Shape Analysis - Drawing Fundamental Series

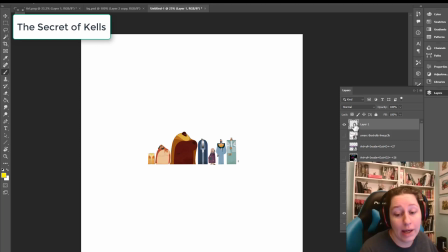0s
Good morning, Bananamators. Today, we're going to be talking about shapes. So today, I asked on Twitter what shows people like in terms of shape language.
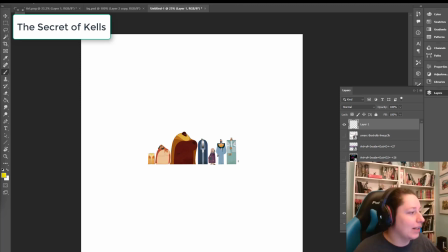14s
And I've got a little bit, I don't have a huge Twitter following, but The Secret of Kells was my first thought.
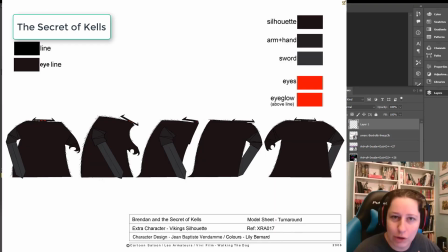21s
And then people are like, yeah, everything Cartoon Saloon has this really rich visual language.
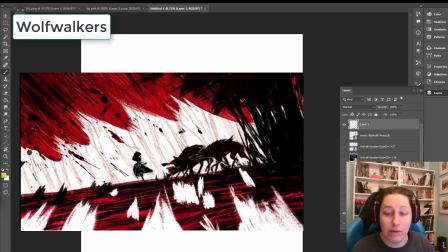26s
It's very based in shapes. It's wonderful if that's what your current area of study is.
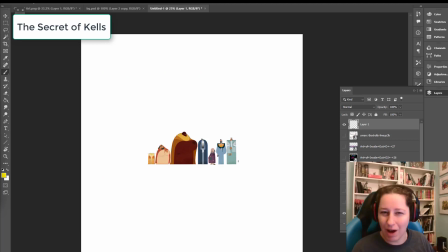31s
I've been looking into shape language because I'm not a designer, but I'd like to be better at it. Here we can see they're just the shapes that they use at Cartoon Saloon are things that anybody can draw. Like, this is their first little dude. He's narrower than that and taller than that. Boop.
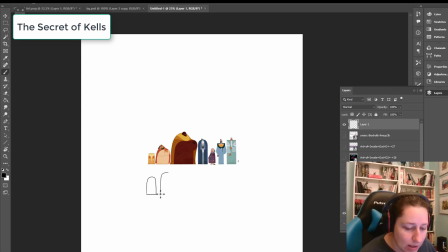47s
That is a character. Incredible. Then the next guy is taller, like this, and he has a little head on top. But, like, look how simple these shapes are. Every single character looks totally unique. Then you add color on top of it. Like, if I remove the color, it's still very clear who everybody is.
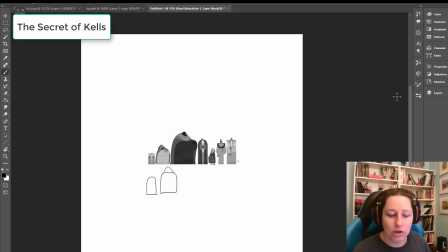67s
The power of silhouette in animation is super powerful. And people, when they push it, and I think television pushes it more than film most of the time, but Cartoon Saloon is one of the exceptions where they're like, oh, this is a cartoon. We're going to push it as far as we want. We're going to break everybody down into simpler and simpler forms. Like in Inside Out,
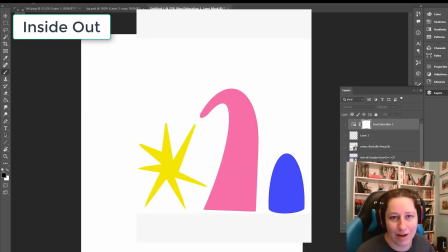86s
when they go into that like abstraction machine and they start getting broken down, that's what this type of style is.
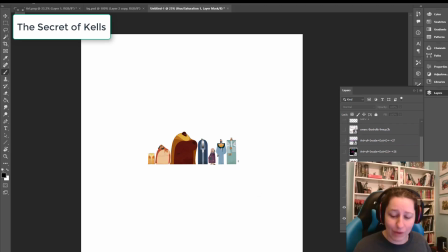94s
When you see super simple shapes like this, it actually has a huge amount of skill and observation behind it. The subtleties of the difference of the proportions and stuff are actually really difficult.
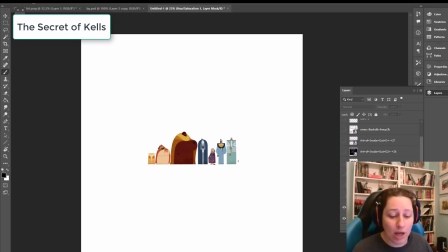107s
Like, if you try to draw these exactly the way they are just from observation, it would actually make your brain work really hard. You'd be surprised. Love it. And here we just have the monks. So even though they're background characters, every single one is unique.
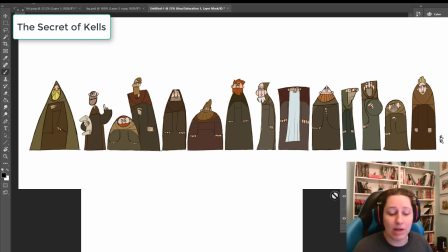120s
They don't necessarily stand out as interesting characters because they've got these muted gray tones, but even like they didn't just give them all one shape.
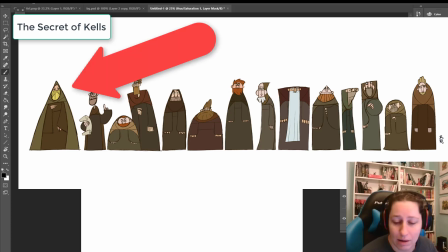129s
Like, they've got this huge variety of different, like, this guy's a triangle. I always overcomplicate shapes.
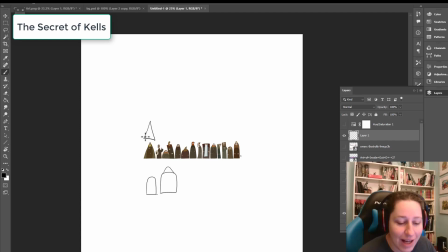136s
I'm like, it can't be as simple as triangle. And Cartoon Saloon is like, yo, triangle.
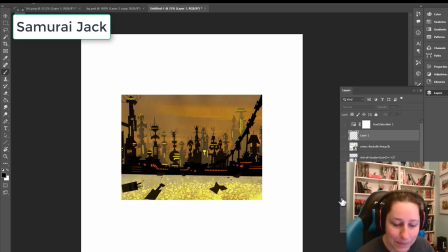142s
The simplicity of it is incredible. The next one that people mentioned was Samurai Jack.
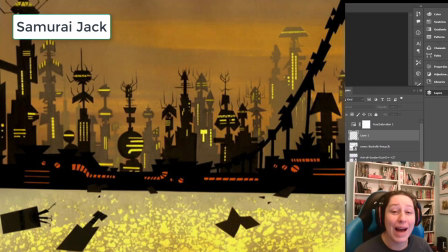147s
And I know the characters in Samurai Jack are really interesting, but the backgrounds are even more interesting, I think. There's nothing here that a child couldn't draw. All the shapes are very, very simple. It's just circles and rectangles.
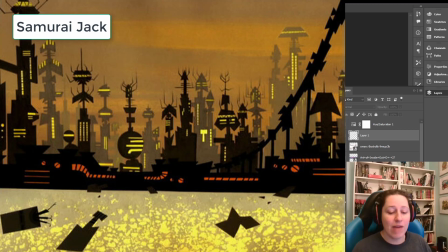162s
They've just collected them in ways that are giving you a story, an environment. So they've taken all these very simple shapes. Like, they could cut these out of construction paper and glue them on and make a collage, and you could come up with something like this. It's just layers of very simple shapes stacked on top of each other to give a complexity.
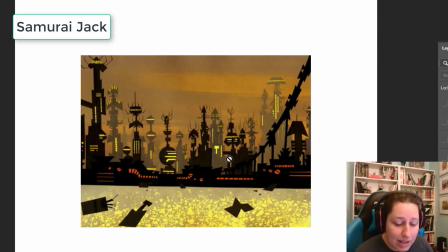181s
And then they're using just very simple, like, this is darker and back here it fades into the background. They're just using atmospheric perspective with 3 layers of things. And I'm not sure if they've duplicated some of them.
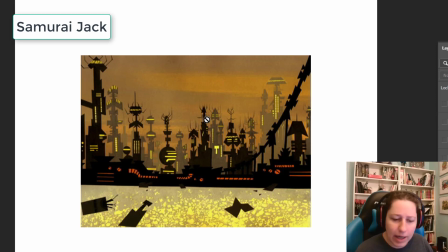193s
They might have duplicated the initial shapes and moved them around and stuff, but it's really economical and simple, but it looks so interesting and detailed and complex.
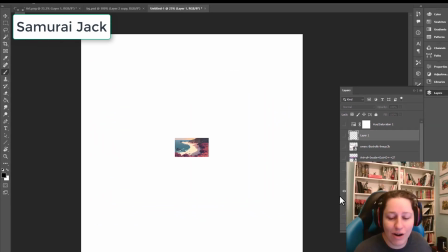203s
Magic. Here's another Samurai Jack background. Now, these are all, they're actually bigger. I'm keeping them very small.
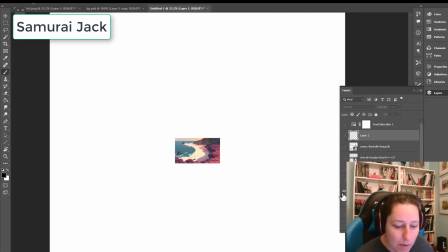208s
I should move them in. But I'm keeping them small because it forces you to see the actual shapes.
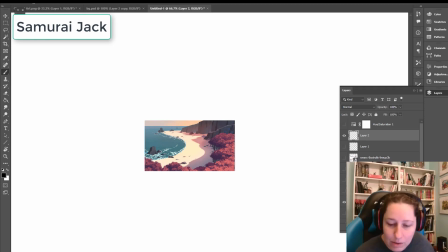213s
But this, when you break it down, is just this. That's all that is. And then this is that's all. If you can draw this, you can draw those cliffs.
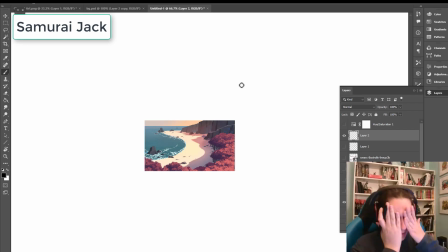229s
That's all they did. And it hurts my brain because for so long I was like, it has to be harder than that. But it isn't. It makes me so mad. Like, what do you mean triangle? So, like, they just have these little shapes like this, and then they just take the shape. So let's say we do, okay, I'm gonna have some little cliffs back here.